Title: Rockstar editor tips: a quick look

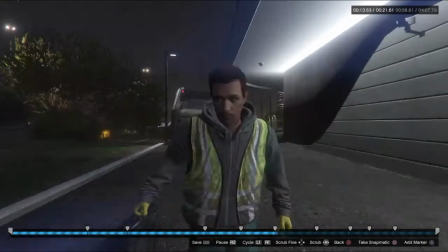(12:24)
These are just little details that maybe you didn't notice. I'm not sure. So see, it moves with him, adds a little more effect.
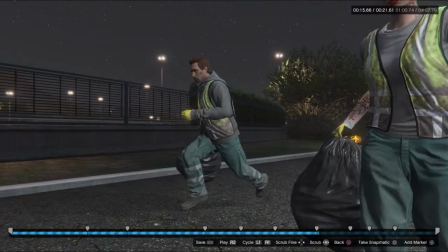(12:30)
That's the setting that I was just talking about, where it looks at a certain target. So I have it looking at him, but the camera's staying still.
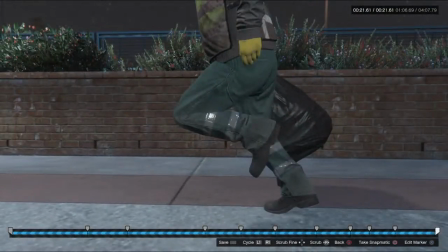(12:40)
Here's another one where it's moving with him. It's it's a side view. And I slowed down time so I can get more out of the clip.
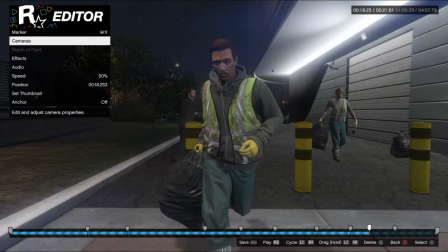(12:47)
You don't need to do 100% most of the time. A lot of the time, 100% is way too fast and unrealistic.
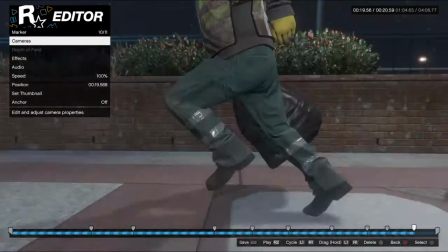(12:53)
Like, if I had 100%, he'd be sprinting just in a weird way. Plus, the clip's not that long, so I need to extend the scene of him running.
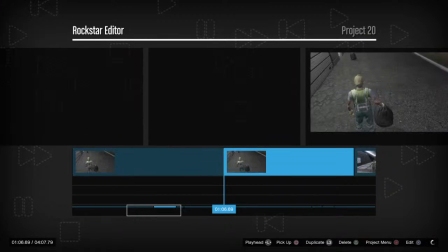(13:04)
So that adds a little more depth. So there's that. And then, let me show you guys this clip.
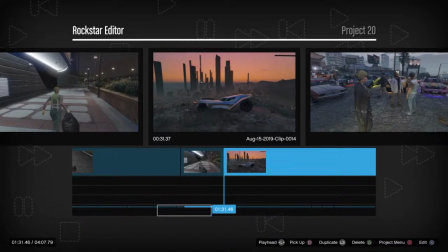(13:13)
This clip is originally a super short 30-second clip.
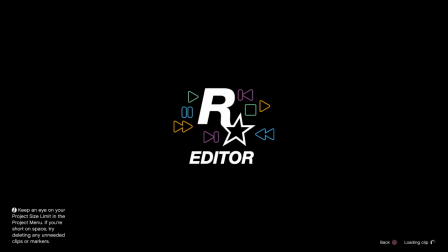(13:16)
But I edited the crap out of that clip, giving me the most out of my money. The most bang for my buck. This is a fun teaser, secret teaser trailer that I wasn't going to tell originally, that I'm going to include.
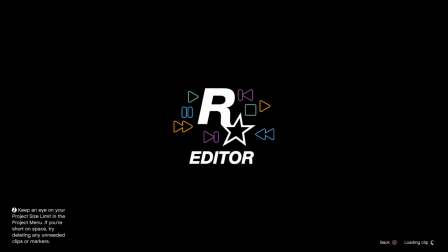(13:33)
This is part of the teaser trailer for The Infection Part 2, which also involves time travel. And that's another reason why I didn't want to say anything about it, because it just sounds out of this world, because it kind of is. So you're seeing a very brief part in my second Infection movie,
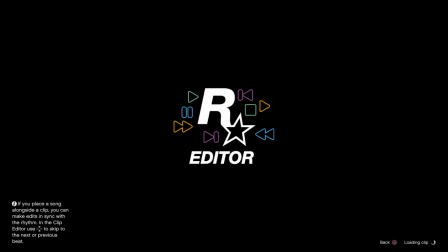(13:54)
where I'm not going to say how or why, but we.
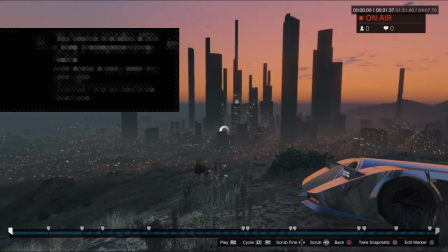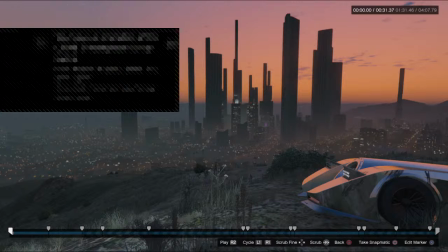(14:17)
Sorry about that. It unplugged. So here's Grand Theft Auto in the year 2060 or 2070.
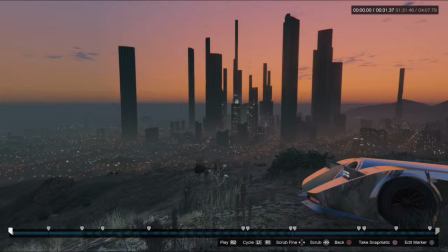(14:25)
A couple years ahead. This is Grand Theft Auto 7, theoretically. But yeah, it's Los Santos. So basically the clip is just me getting out and using a sniper rifle to look in the city. But I added
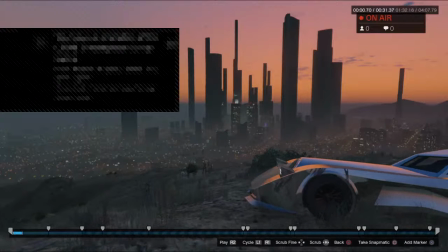(14:39)
all these different effects. Stupid headphones.
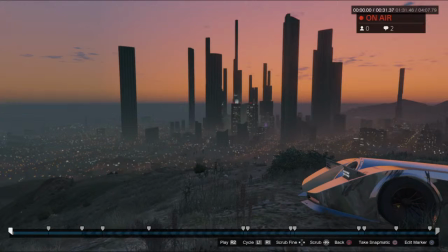(14:45)
So I added all these little effects here. I might actually slow this down too. The only reason why I didn't slow that down is because when you slow it down, you got to watch your sound. A lot of times when you slow something down, you're going to have to dub it with music or some other sound effects of your own.
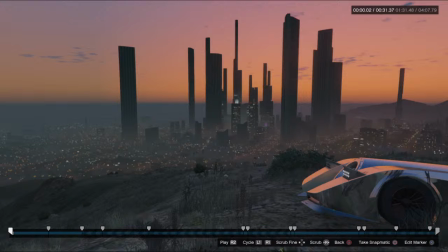(15:04)
So let me show you something. This quick scene, you're going to hear the Batmobile, and you're going to hear it open real nice, and it sounds really cool.
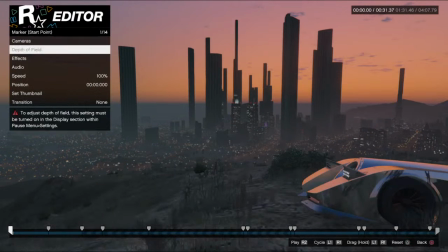(15:16)
See? You hear it shutting down. So let me show you something. If I were to slow this down to like 35%, even 50%,
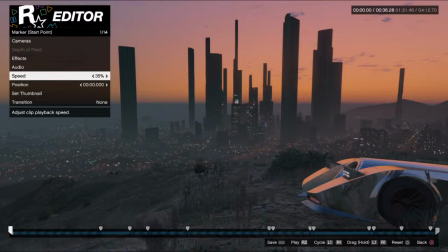(15:24)
to get more out of this scene, it's going to mess with the sound effects. So now it sounds like a plane.
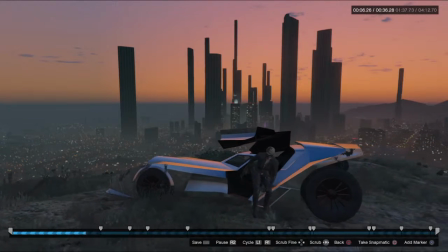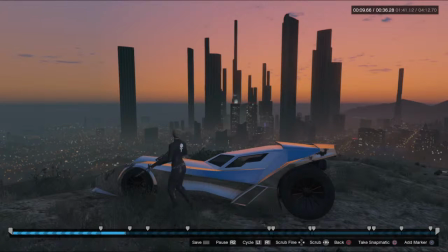(15:37)
It's a little too slow.
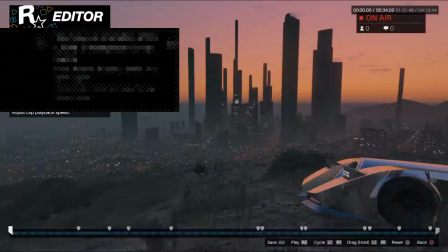(15:41)
So you got to be careful with that too. I've noticed some mistakes in people's videos where, you know, they're like they're doing a cool video and they forget to turn off the sound when
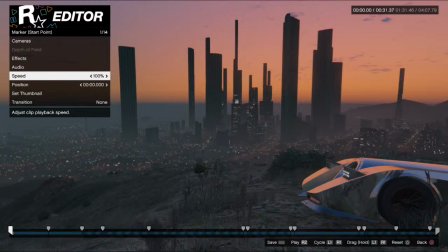(15:52)
they're slowing down time in the editor, and it sounds crazy.
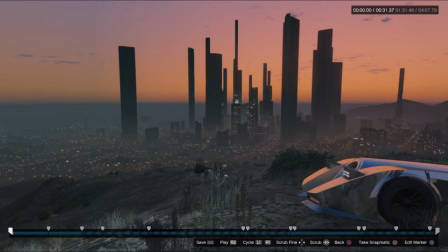(15:56)
Like it sound, you know, if a cop blows his horn nearby, it goes, you know, instead of the normal sound because it's slowed down.
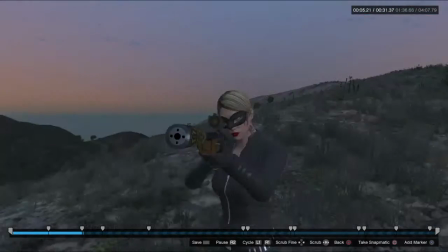(16:06)
So she gets out. I let that moment be captured. And then this is a cool moment. I freaking put the camera close to the sniper rifle. And I'm also careful to not have the sniper rifle be cut off into the camera. You got to make it realistic as possible.
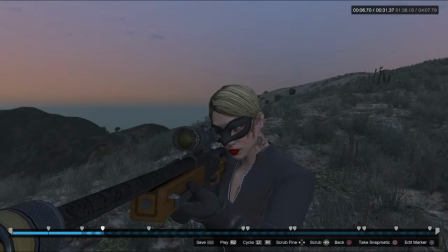(16:24)
See, I actually had to raise the camera on this one because originally when she cut over, that barrel just went woof and just smacked the camera.